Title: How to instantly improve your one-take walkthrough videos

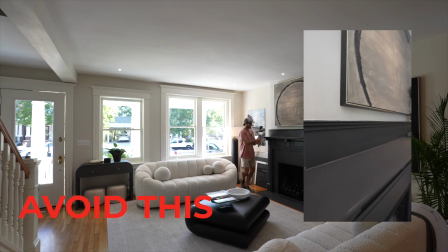I'm going into the wall and then backing up and panning.
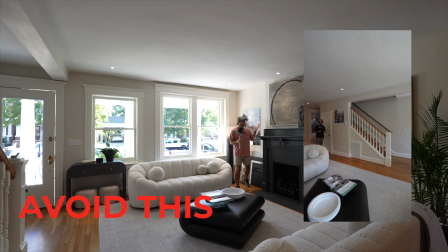That doesn't look good. I mean, because most of the shot is going to be looking at the wall.
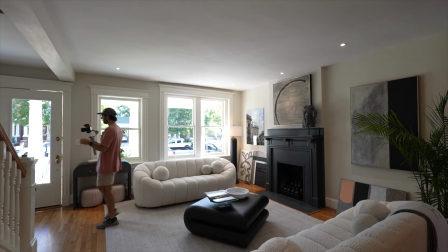So what you'd want to do instead,
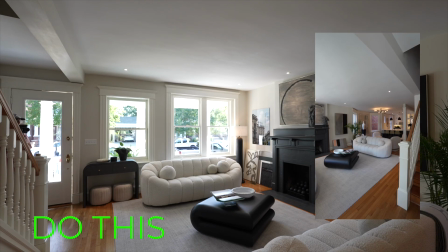if you were going to get that shot,
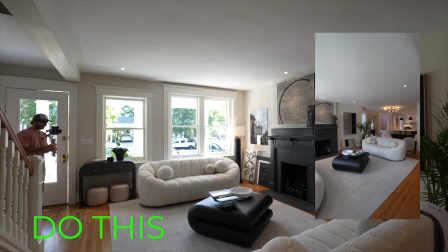is you would start your pan and you would start turning as you're going into the room.
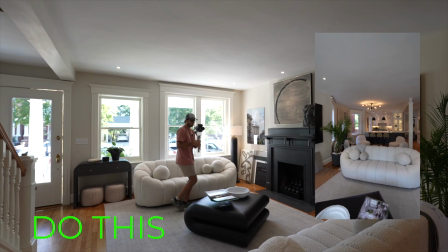So the wall is never even an issue.
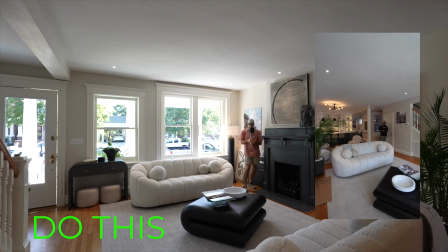So you never even see that wall. Just looks a lot smoother this way.
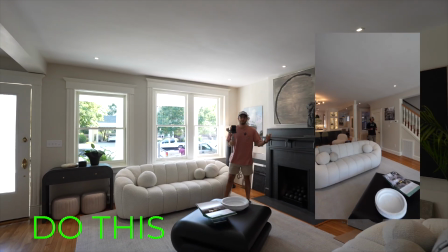And that's how you avoid the problem. Don't walk into corners. Just start your turn well before you get in there. So the third mistake is just being a little bit too robotic in your shots. I'm going to show you an example of what that looks like and how to avoid it. So
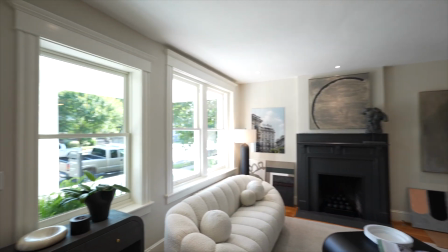So in here, a robotic shot would be starting back here.
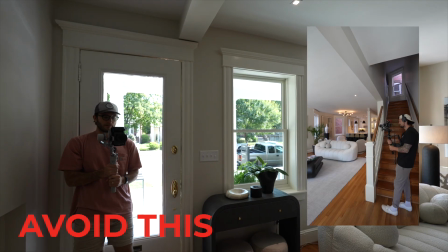Can you see me, Nick? I can see you. Starting back here and doing a pan without even walking.
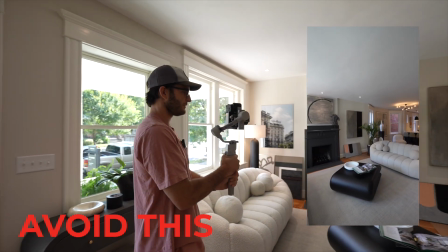I'm panning, now I'm walking straight. And now I'm stopping, now I'm panning, now I'm walking straight.
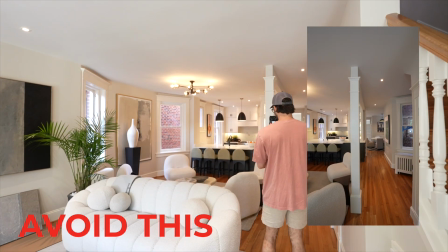You can see pretty much what I'm doing is just one movement at a time. I'm either walking or panning or walking.
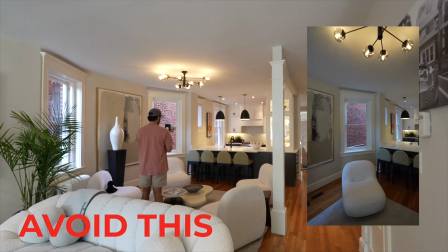And this just, it doesn't look good. It's robotic.
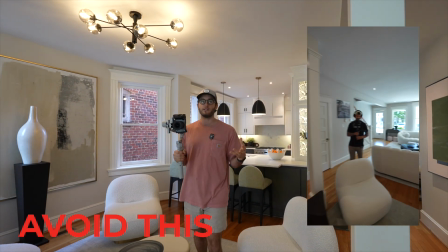It's not smooth. For these walkthroughs, you really need to be combining your walks with your pans. So they're seamless movements. So I will show you an example of what that looks like now.
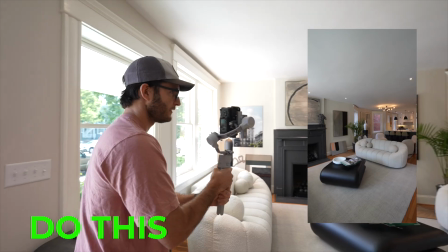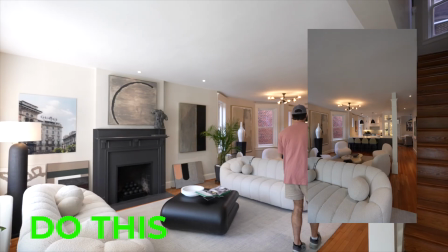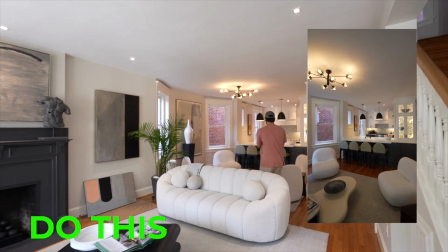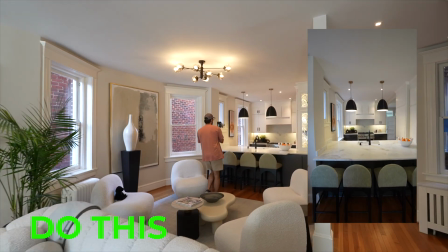Okay, so with all three of those mistakes in mind, overshooting, walking into corners, and being too robotic, I'm just gonna go through and film this entire floor and show you what it should look like.
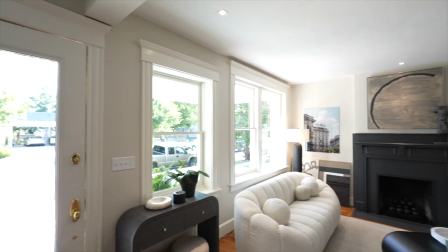And pretend Nick is not there.
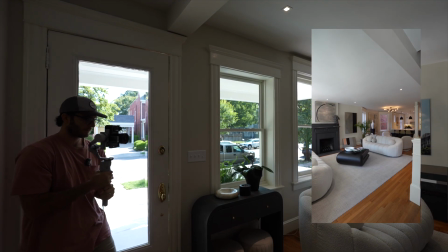So when we come in here, we cut in, and I'm gonna start with that pan over here into the living room.
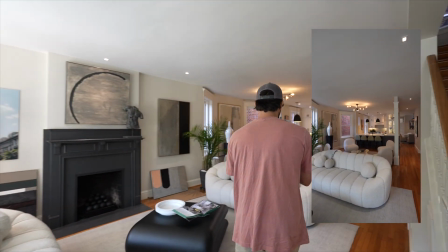I'm not even gonna go into that corner, just because you don't need to. I'm going to show off the dining room
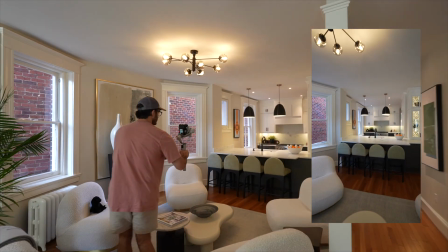and then come over here to the kitchen.
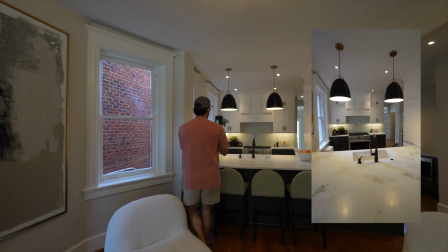I'm going to get wide so you can kind of see the flow.
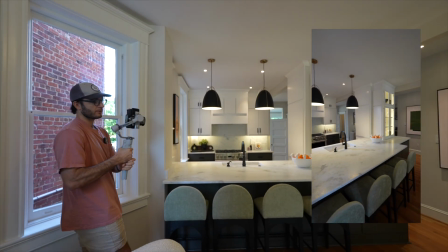Just back right up. Backing out of rooms is a really easy move.
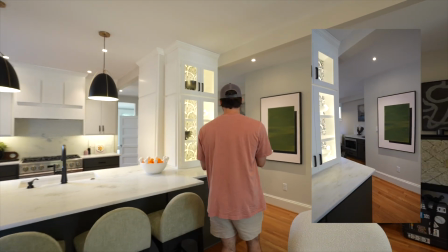You can back in and out of bedrooms or any dead ends.
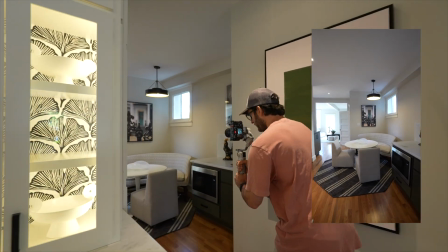So now I'm going to come through here, show this little breakfast nook.
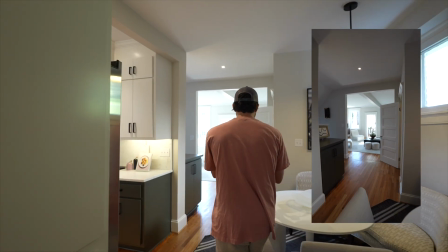I'm going to keep walking through. I'm not going to really get caught up in this room.
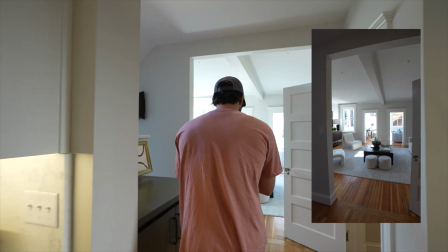There's a half bath over here, but it's not a priority, so I'm not going to film it.
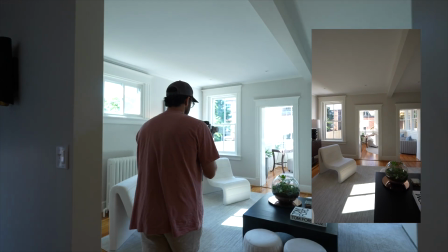Keep walking through here
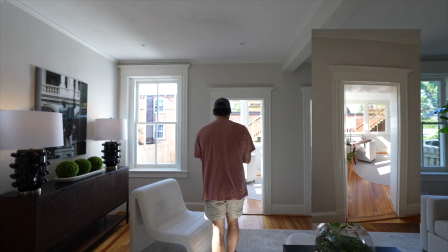into this sunroom.
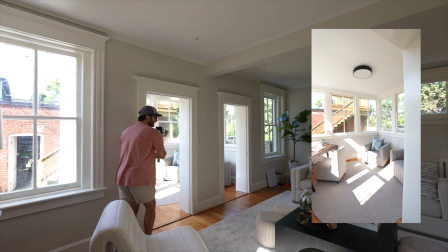And once I get in here, I'm just gonna back up,
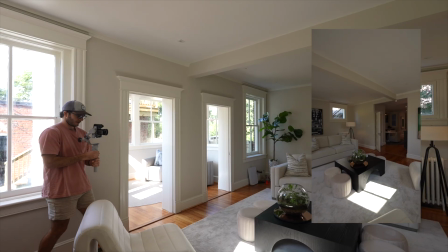reveal this room, and then go back to the stairs.
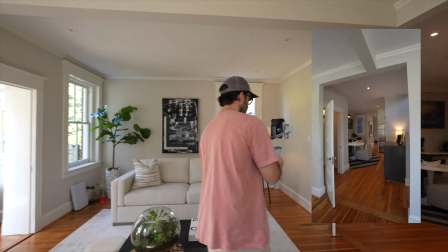And since we've already filmed all of this space, I'm just gonna make a direct route back to the stairs.
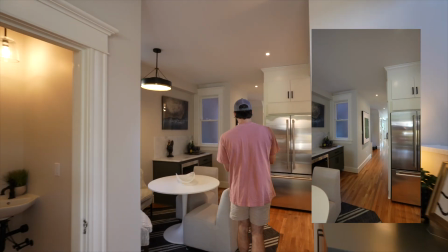I'm not gonna film a bunch of extra stuff, if that makes sense.